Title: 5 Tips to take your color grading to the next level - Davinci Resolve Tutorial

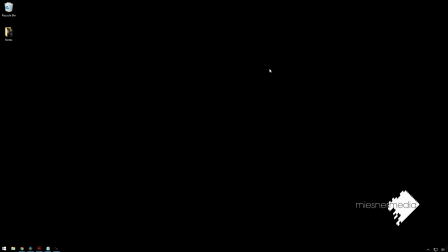Hello friends, my name is Theo, and today in this exciting Mr. Media tutorial, we're going to be taking a look at five of my favorite little color tricks to make things pop out and feel,
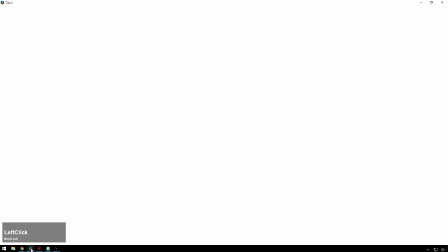you know, a little bit cooler. So, in Resolve, the first one we've got this, you know, I guess step zero, shoot a pretty girl.
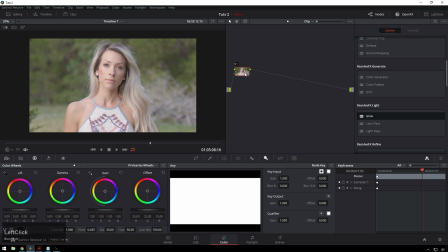People will think you're good. Okay, but then step one. This is probably my favorite one on the list. The rest of them are in no particular order, but this one is something that will really make your grade stand out. People will be like, whoa, you know what you're doing.
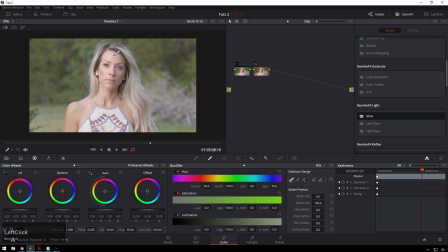And that is adding contrast to just the skin. So it's really great to just be able to pull a nice key of your subject's skin. We're not going to bother with masking off this other garbage because who really cares? At the end of the day, that's kind of a lot of stuff though. So we'll tweak this up. We're going to bring that away some. We don't need quite all that. We will narrow this down.
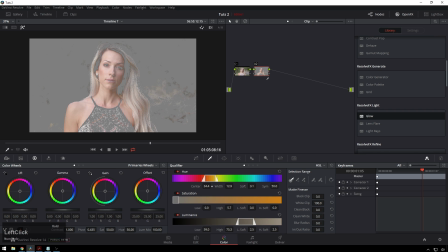Yeah, we'll call that probably good enough. How we feeling there? Bring this down. No. This up. Yeah. Bring that up a little bit. Okay. We'll call that good enough. Let me just blur it way the heck out because this doesn't need to be a real exact one. If there's a little bit of a halo, that's actually, you know, kind of fine as long as it's not too much.
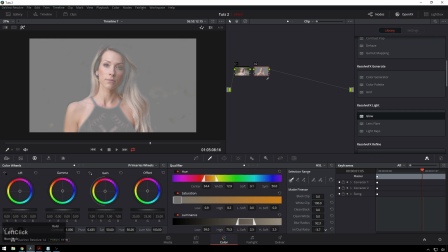We'll bring it back in just a little bit. And then, you know, that's probably fine.
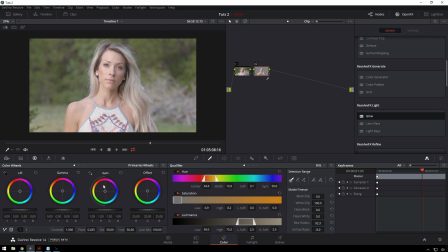That's a good enough key for this. It doesn't need to be super spot on. Then we just add some contrast here. You'll see our talent starting to pop off the screen. Now, this is a little bit hot exposure-wise. We can change our pivot around to bring it back down to where we want it to be. I'll even add some more contrast just for tutorial's sake.
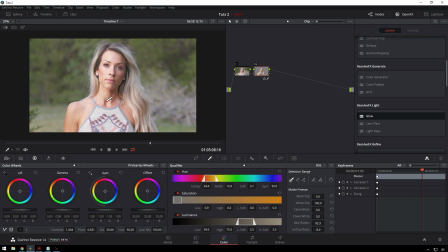Now, whenever you add contrast this way, you can use curves if you want, but when you add contrast this way, it tends to increase the saturation some, so if you don't want that, scoot your saturation back down a little bit. Bring this pivot around, yeah. And there we go, so you can see for this one, before, you know, it's nice and flat and stuff, but now, your talent really pops off the screen. You can be like, whoa, look how good that looks.
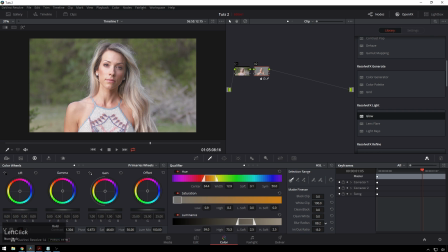Getting a little bit too much halo there for me, so I'm gonna bring the blur radius down some, in that ratio in a little bit. There we go. So that's number one. Add contrast to just the skin or whatever is important in the shot.
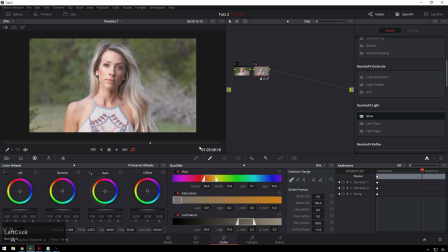You know, little like sub notes for this one. If you have this skin key already, something's great for ladies.
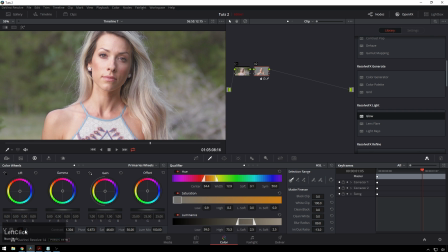She doesn't need it at all. But my favorite way to soften skin super fast is bring your mid-tone detail slider way down. So you see that's, you know, way too much. But let's say we bring it down to like, you know, minus 10 or so.
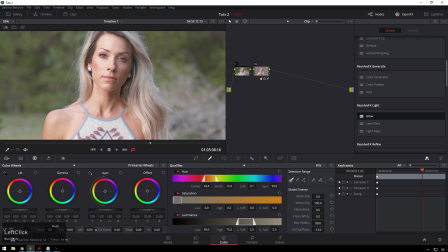That's, you know, not too bad. So zero, minus 10 or so, you know, why not?
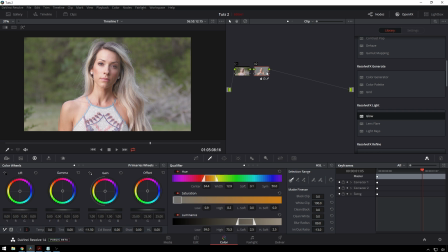Make her think we're nice. All right, so now the next little trick. This is something that's gonna be pretty subtle on this shot. So we're gonna do, you know, like two things. We're gonna do one, what you normally do if you're like a professional, and the other one is just like for fun if you're making a tutorial. So the first one, this whole thing is gonna be the hue versus hue curve.
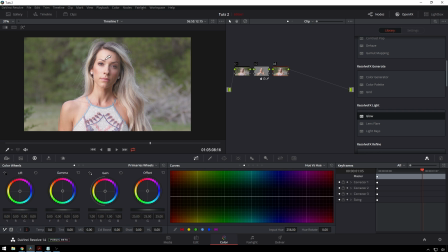So very underutilized tool, especially for nailing skin tone. So go right there, you see that's our skin. I'm gonna put another point over here, whoop, because we're just gonna make it really nice and smooth.
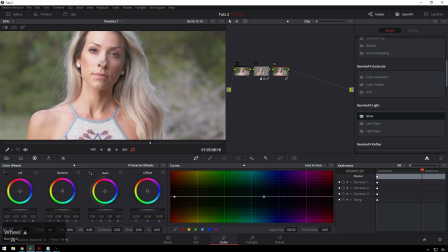So if we look here,
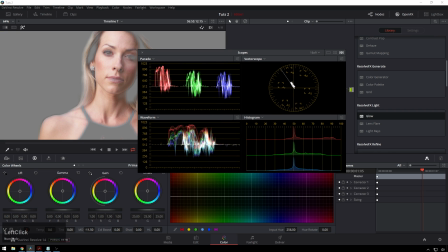especially if we highlight this, we can see, if we wanna do the scope things, you can see that, you know, we're just a little bit off where we wanna be.
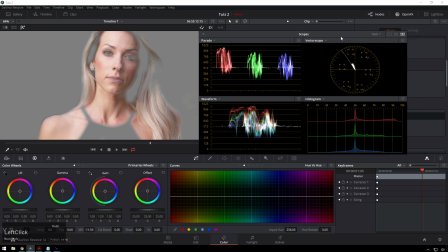The scopes show red, but my eyes see yellow.
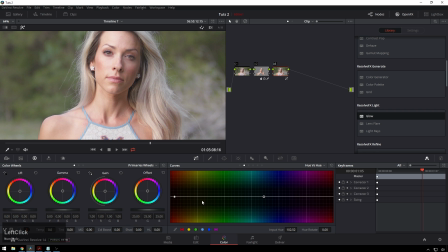So, you know, I'm gonna go with my eyes on this one and scoot this a little bit further away from yellow. So yeah, this is what the scopes say, which I think is way too yellow. Just put it up, give her a little blood in her skin, just a little bit.
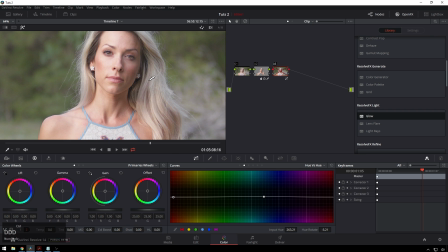But you can see, it's just a nice little difference there. Hopefully you can see that on YouTube.
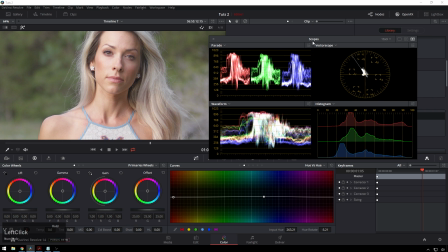You can see my scope moving a little bit.
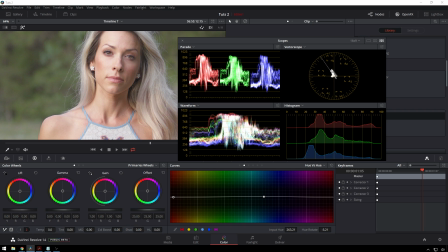This is why I don't like using scopes too much, because here it's sort of bang on, and this just looks a little bit nicer to me, a little bit off.
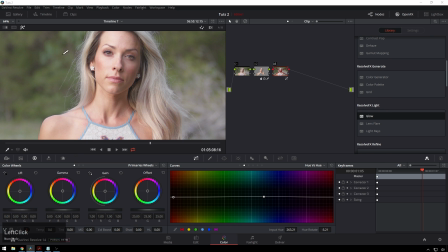Especially for ladies. I like to let them go a little bit pink. You see, that's just, you know, minus 3. So since that's kind of a nuanced thing, another thing you can do with this is if you're shooting against trees and you're like doing something crazy, oop, that's, you can do this.